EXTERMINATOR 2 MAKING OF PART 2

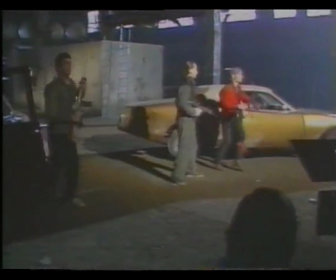(0:00)
Closer angle picks up the gang as they quickly bolt out of the car door.
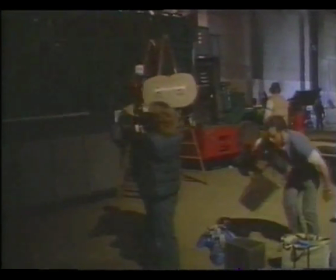(0:03)
The notorious garbage truck, the Exterminator's big lumbering co-star in the film, requires a third camera angle.
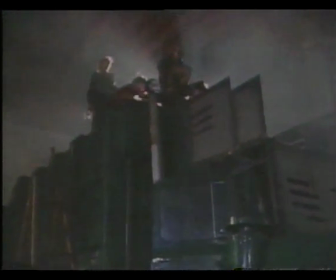(0:10)
It will provide a dramatic glimpse of the bad guys as the truck plows toward them.
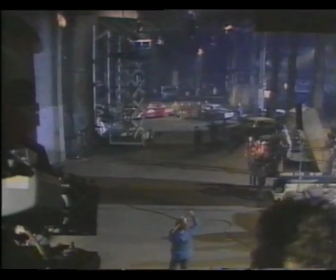(0:14)
Finally, a high-angle camera is used to show the size of the warehouse, to make it look and feel like a battlefield.
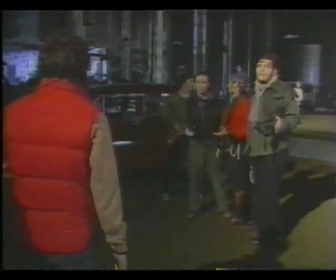(0:22)
In addition to planning the photographic coverage of the scene, the director also must make sure the screen direction and the eye lines are working.
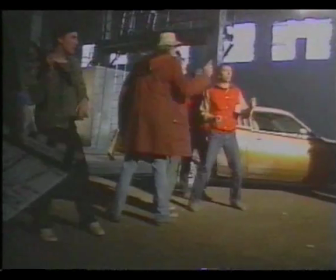(0:29)
In order for the film to cut together properly, each actor must be looking and moving in exactly the right direction.
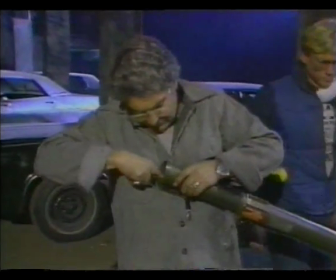(0:35)
The scene also is the responsibility of weapons armor Danny Kershoff and his crew, who not only prepare the firearms,
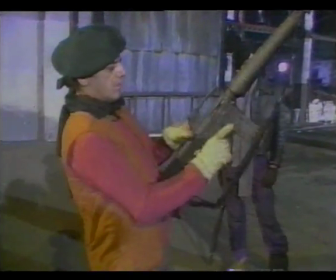(0:42)
but they must also show the actors how to handle the kind of weapons they're not likely to find at a local firing range.
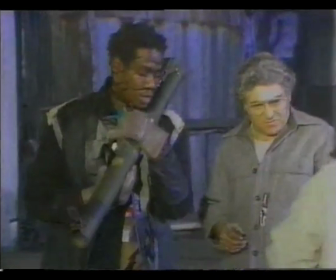(0:48)
A bazooka, for example.
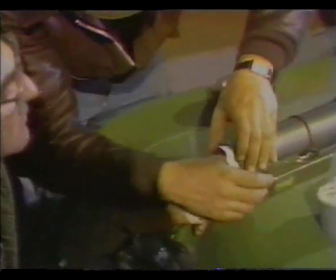(0:49)
The bazooka explosions are created by a small black gunpowder bomb detonated by a battery-powered device in the handle of the weapon.
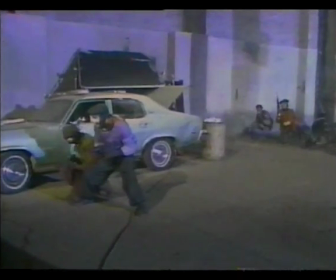(0:58)
The actors are given a full rehearsal with their weapons in order to synchronize their movements.
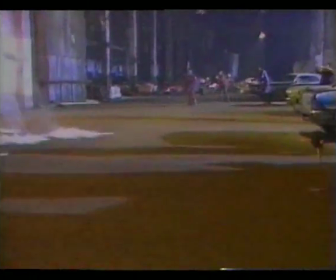(1:05)
Finally, the scene is shot with the bazookas and the automatic rifles, resulting in a hail of gunfire.
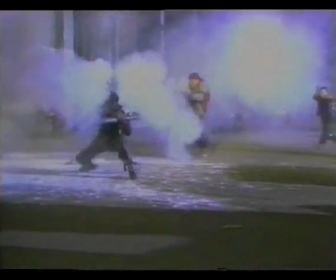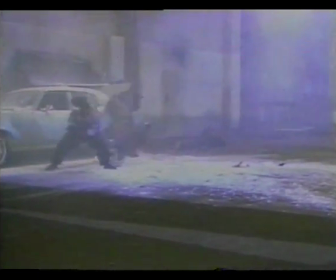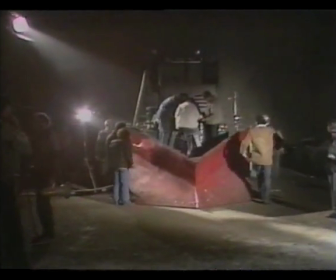(1:23)
The final stage of the battle scene is to prepare the truck for its performance as a battering ram.
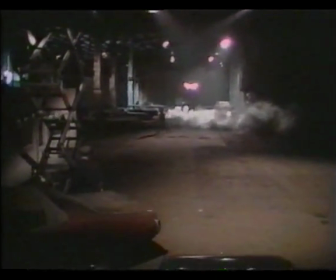(1:28)
First, a smoky atmosphere is created for the scene, and then it's off to the races.
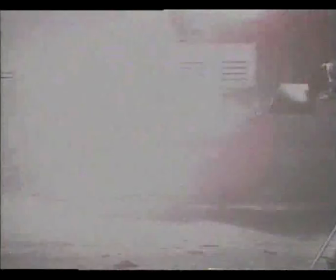(1:34)
Explosions are detonated all around the truck.
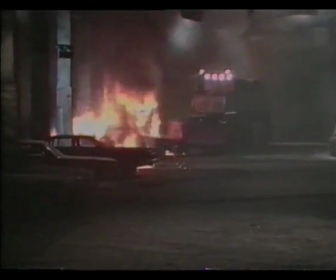(1:38)
And then the garbage truck is driven by stunt driver Billy and Agnes through a row of cars toward the film camera.
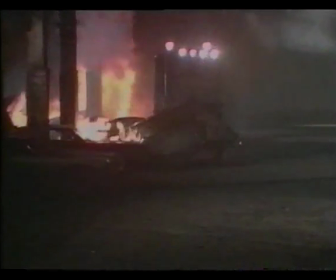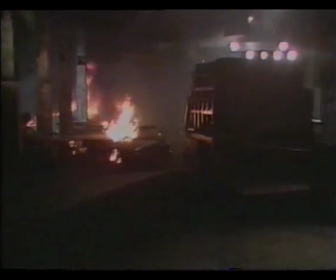(1:52)
When the scene is completed, the crew rushes in with fire extinguishers to douse the flames.
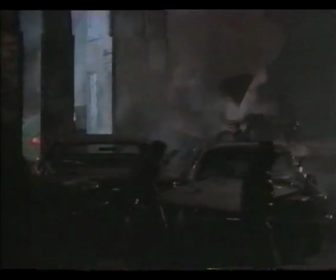(2:00)
It's been a full day for Mark Buntzman and his crew.
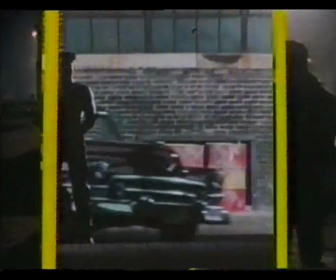(2:06)
Now, let's finally have a look at how these lengthy preparations come together in the final version of the battle scene in Exterminator 2.